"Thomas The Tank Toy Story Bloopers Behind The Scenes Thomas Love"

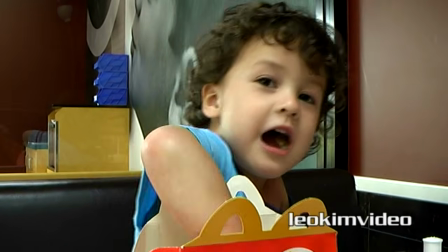We went down to McDonald's with Thomas and we had him enjoying a McDonald's Happy Meal.
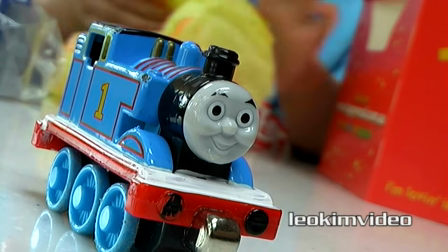Who out there has not gone out and taken Thomas with them on an excursion? I know my son's Thomas has been out on many excursions.
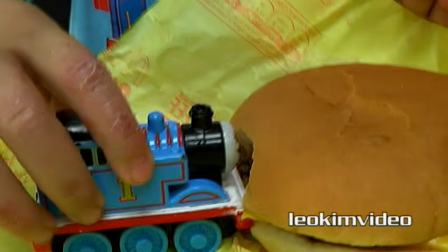And many people say, oh well, why did you call it a Krabby Patty? Well, the funny thing is when my son goes to McDonald's he calls cheeseburgers Krabby Patties.
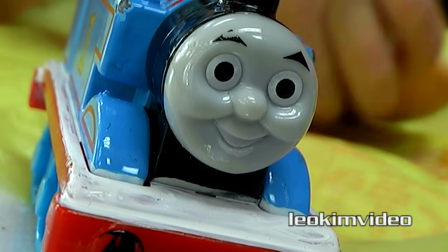And the funny thing is he learned that from my daughter, who is his older sister.
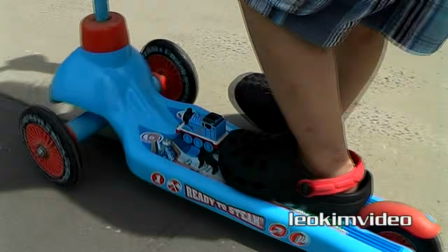On the way home from McDonald's I was able to stop at the local skate park and get in another shot for the video.
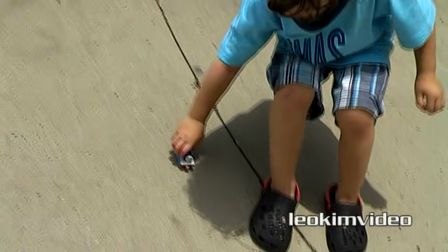It was very rare that I got in 2 in one day.
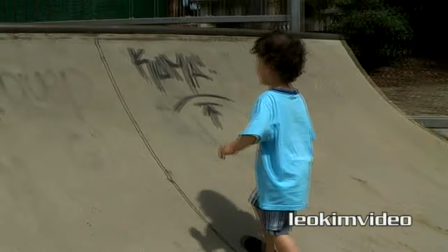It was a whole lot of fun at the skate park with Thomas, and hopefully this scene demonstrates just how rough and tough the take and play Thomas is.
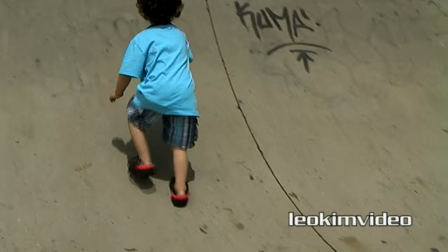Up and over, go!
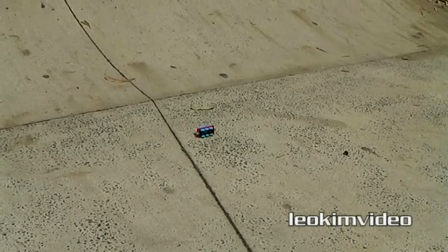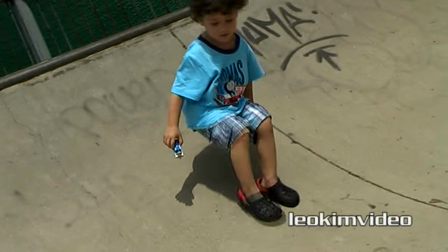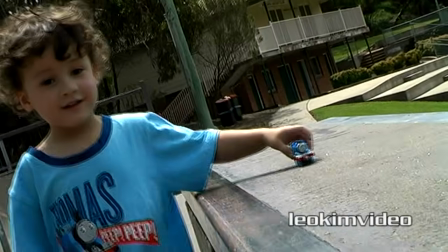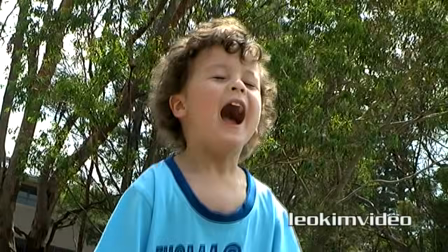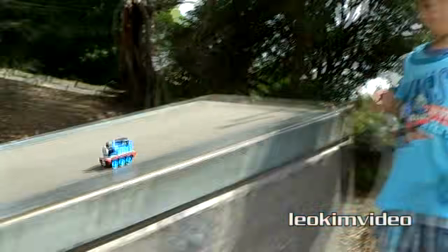Go! Whoa!
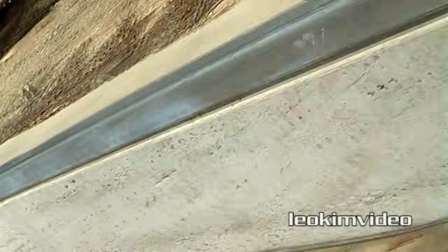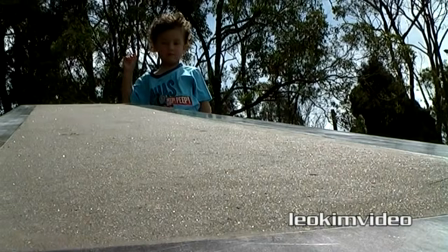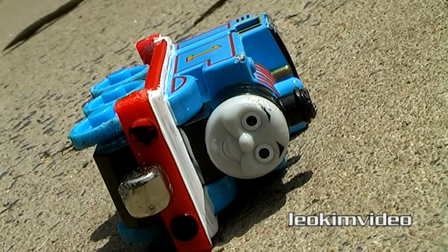Be careful there. Grab him and run!
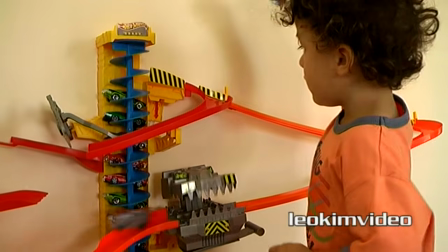Well, the next piece of the puzzle was where Thomas was playing around with the Hot Wheels vehicles,
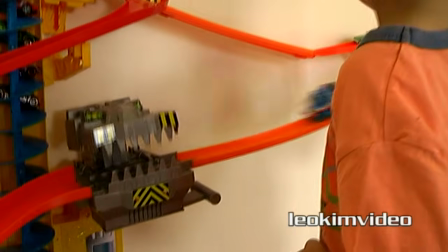and in particular a toy on the wall called the Hot Wheels Power Tower.
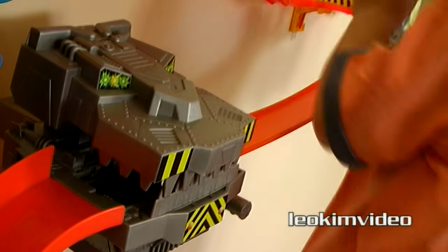The Hot Wheels Power Tower is a fantastic toy, but unfortunately in Australia it was selling for up near
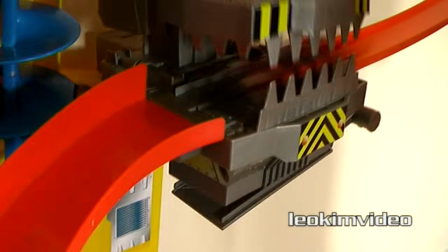$90 just before Christmas, and I paid way too much for this toy, I believe. After Christmas the toy price sunk down to around $40.
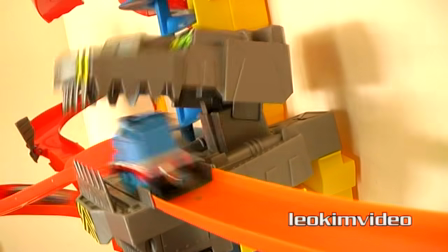But this scene was put in for a number of reasons, because there was a couple of brand crossovers that I wanted to have happen in this video, and also wanted to show that this boy,
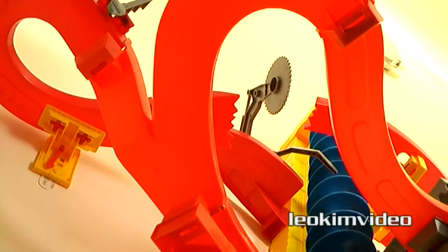he's getting a little bit older in the story that is, and he's getting interested in other toys,
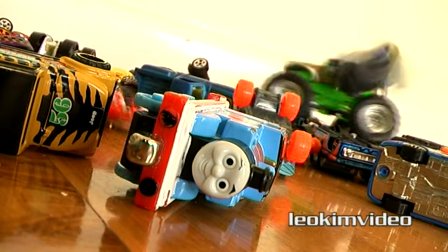and maybe Thomas isn't the big hit that he used to be when he was first in the house.
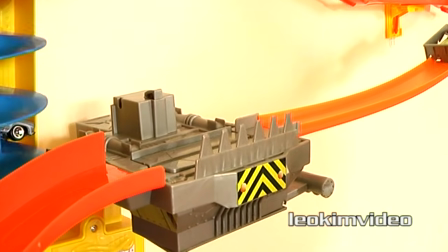I do like the Hot Wheels wall track system. It keeps toys up off the ground and stuck on the wall, and it's quite amazing.
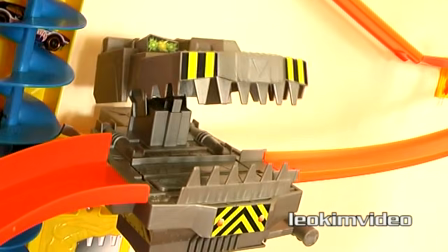The thing actually does stay up there for some period of time and you can pull it off without damaging the walls.
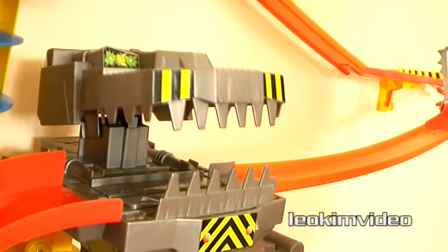Anyway, I was able to get some Angry Bird jokes in on this scene, and maybe that's the only reason why it was there.
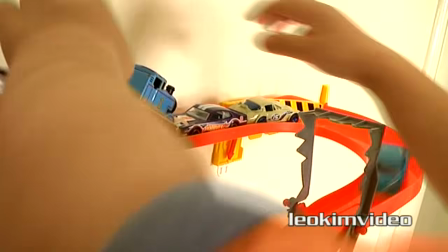Don't look at me!
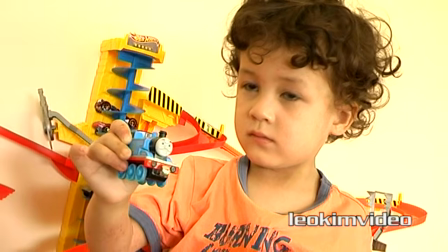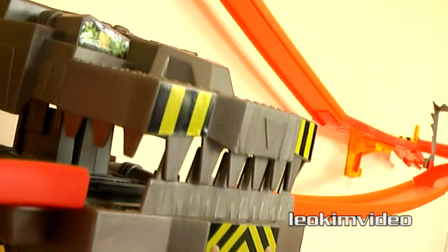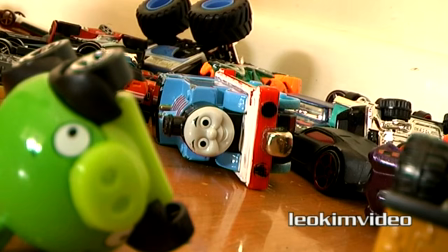Getting grabbed.
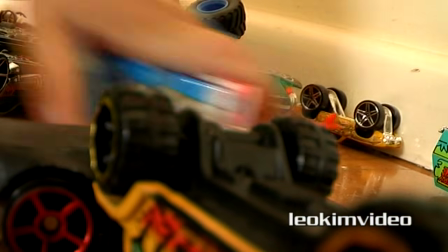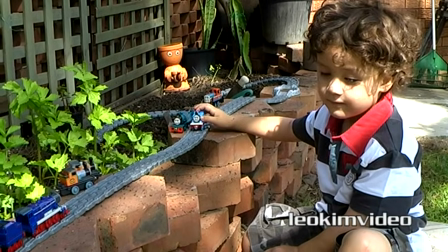Okay, go.
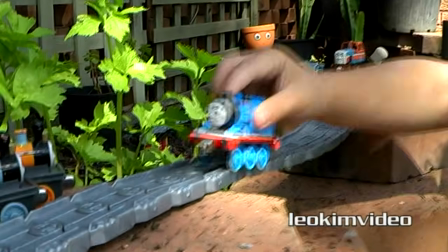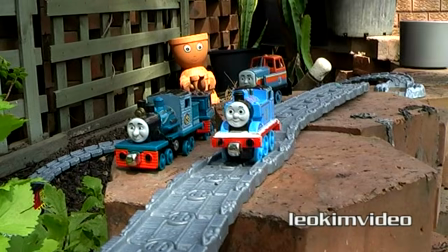Oh, next scene, it was a fun one. We're out in the garden with our Thomas the Tank and our take and play track system, in particular the flexi track,
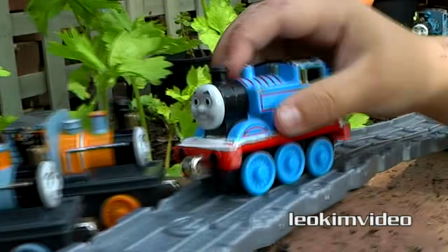which I needed to show the way my son plays with this, and I needed to show how versatile it is in the video.
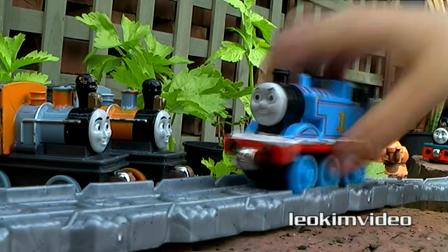So what I did was I thought, well, let's recreate a section of one of the famous Thomas films, and it was from Misty Island Rescue.
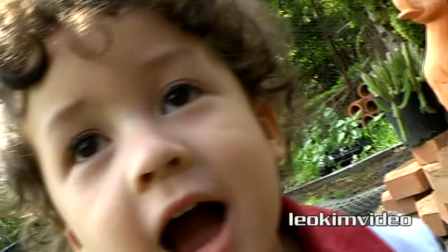My son loves the Shake Shake Bridge scene in that video, so it was absolutely no trouble at all to recreate this in the garden.
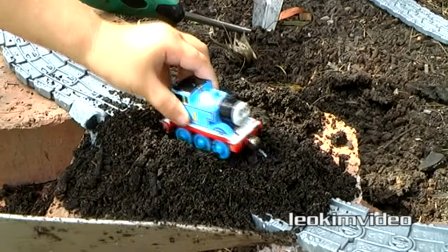There was also a few other cryptic messages in this scene that some people interpreted slightly wrong, but hey, you can interpret it whichever way you want.
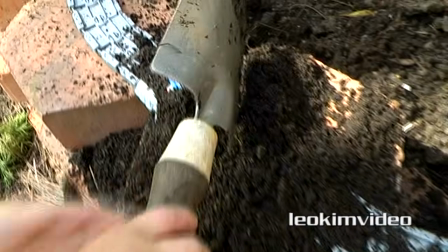But most importantly, we have the re-encounter with Diesel 10, which is something that we saw earlier in the video.
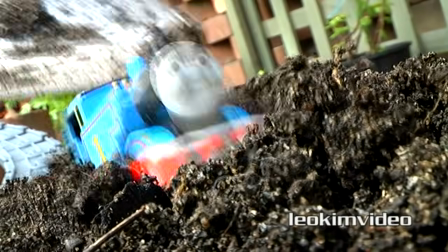And in a way, that's sort of saying, well, some things never change. At least not in my son's Thomas and Friends adventures.
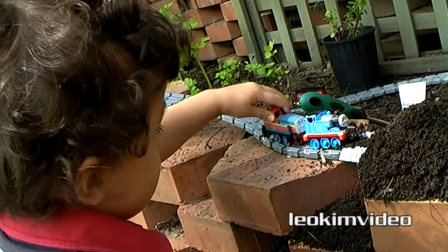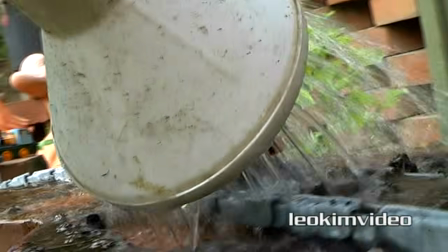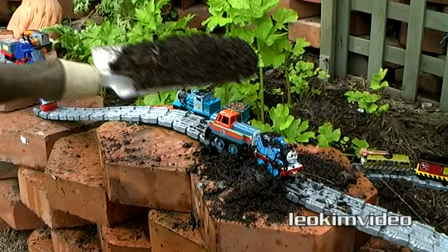Go.